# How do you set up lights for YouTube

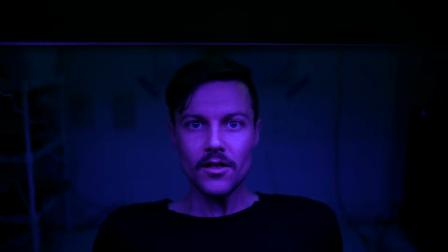10s
Welcome to How I Set Up My YouTube.
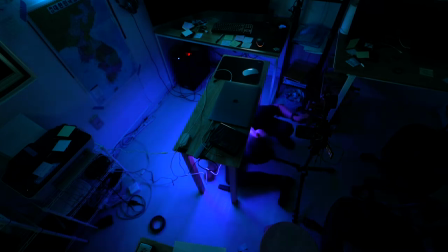Okay, so this is how I light up my background here. And I think this will work for other people, I hope. And I also have one of the lights that I use. This will be a giveaway as well. So the first thing you need to do is make sure you get a key light. My key light is right here. So you have a key light right here.
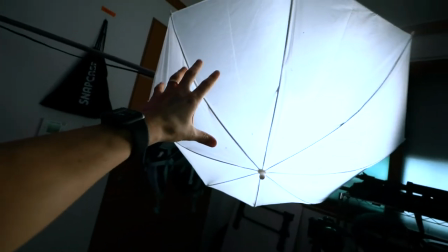44s
This is also my audio, but my light light. So you have one key light. I have an umbrella here just to diffuse the light.
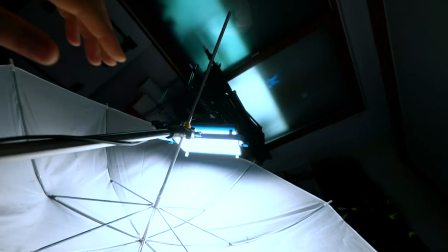51s
It's just a one by one LED panel. It's pretty, not that expensive I don't think.
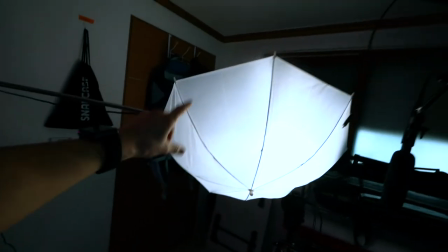58s
You can get pretty cheap ones now. So yeah, make sure you get one key light.
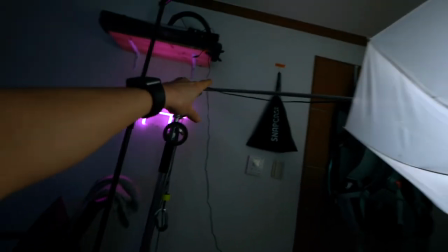63s
I have mine on a C stand, but you can also just put on an A stand because these are kind of, I mean, A stands are cheaper.
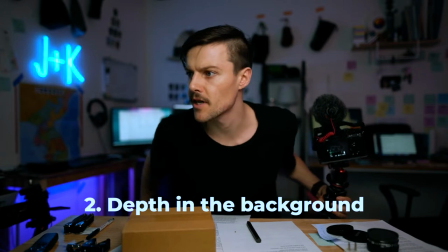69s
And then also if you can, And make sure you have some depth in the background.
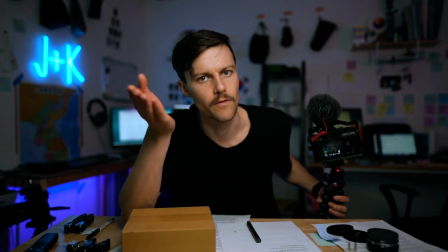73s
I mean, I'm shooting on a 24 millimeter lens, f1.4 Sigma, so it gives a shallow depth of field.
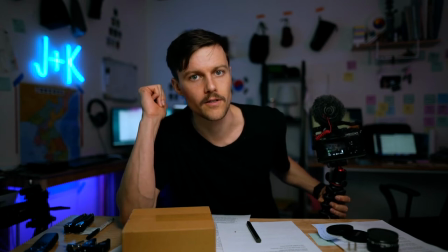80s
I don't have a lot of depth in my background here, so that's why I shoot at such a low aperture.
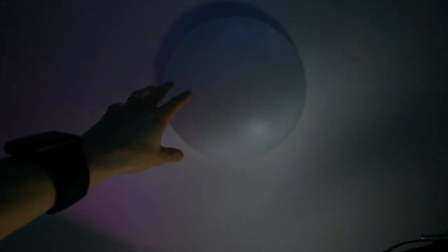85s
Always turn off all your other main lights. That's the main light in this room here, but actually both the fluorescent light bulbs are dead.
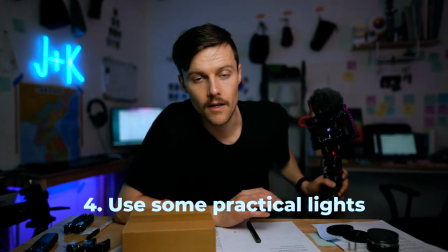93s
So yeah, always turn off your main lights. And then if you can, use some practical light.
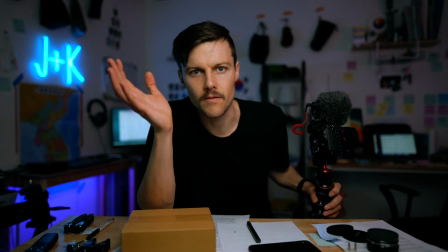98s
Practical lights are basically the lights that you can visually see in the background.
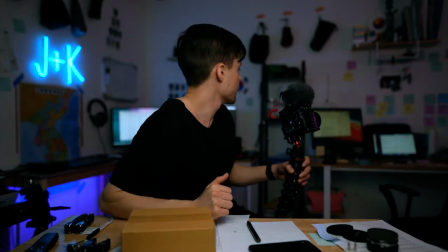103s
So it could be LED light, could be a computer screen. I do have a little lamp back here that I was using in the beginning.
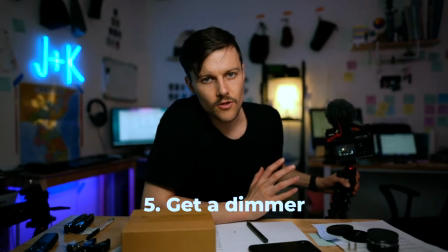110s
I don't really like its placement so I usually turn it off now. You should use practical lights only when they have a dimmer too because you don't want them to be overexposed.
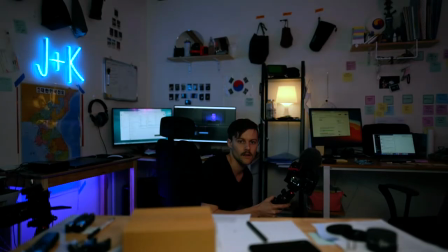118s
I do have a small dimmer on this one. I would turn it down to that level if I was using it.
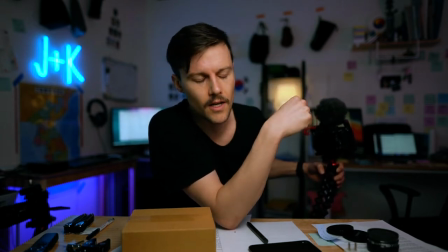125s
The practical lights suggest like that's where the light's coming from, but it's not true at all, right? And then also if we wanted now, we could put above here a backlight.
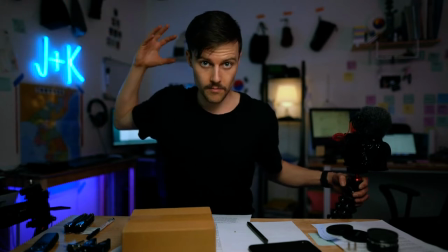134s
We could put like a blue backlight up here and it would make sense because we have this LED here.
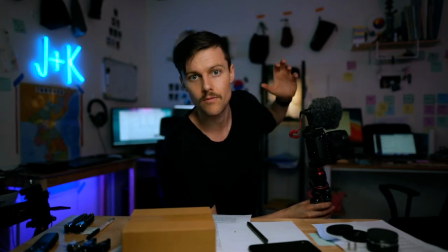139s
And we could put an orange backlight over here and I'd have like two, like an orange edge on this side and a blue edge on this side.
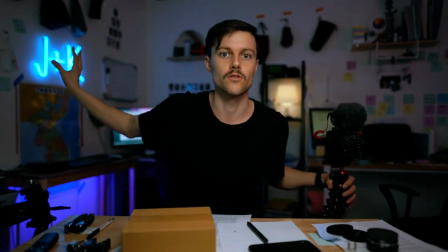146s
It would make sense. You don't see those lights. You're just using the practical lights to suggest that's where the light's coming from.
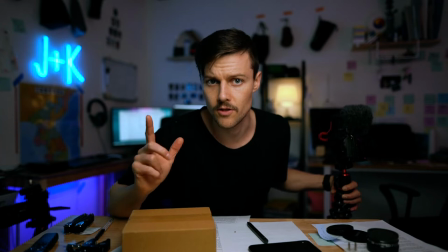151s
So yeah, if you can, use some practical lights. One other one I'm using, which is what I'm talking about here with this LED today, is under my desk.
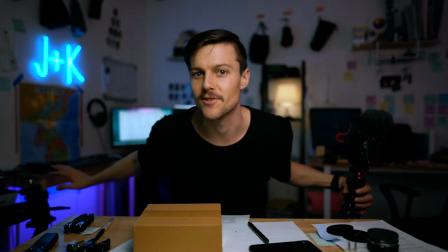159s
It's kind of like, well, I don't know. I just like it because you don't see the light at all, actually. The practical light. You just see this glow coming from the bottom of the desk. And it looks, it just looks interesting to me. That's all. That's the only reason I'm doing it. It's kind of fun. So I'm going to set another one up on the other side today under my wife's desk. And hopefully it looks really cool. You'll see. Maybe I'll do a different color. What's also cool about this LED strip light is that it's pretty cheap. I think you can get it for like 10 bucks. There are more expensive ones like 30 50 bucks but you can just stick them onto things and or you can tape them on that's just taped underneath. That's actually I took my script my thumbnail I took just from sitting under that desk. Yeah you can change the color on this and you can tape them anywhere. This one's a USB one. I got a USB one just in case I wanted to take this on set somewhere or take this yeah just use it somewhere else and like tape it on somewhere like inside a car or something like that it would be really cool. So yeah I'm gonna set this one up now on that desk and let's see what it looks like see how if it looks any different. It actually looks so durable like this one might even be waterproof. I'm not sure it smells plasticky.
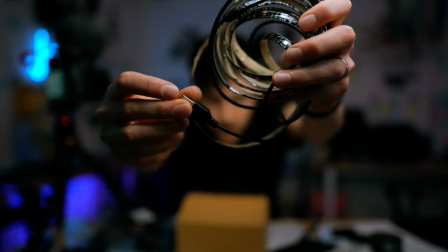233s
This is what it looks like this is the USB USB power adapter. Oh it's got a remote here. I'll plug it in quickly and see what it's like. Got a battery power bank here. I feel like any kind of light that I can power the USB is, I don't know, I feel like pretty cool because it makes it so portable. And then I could just... oh yeah, it is working. Okay, it looks like that brightens it.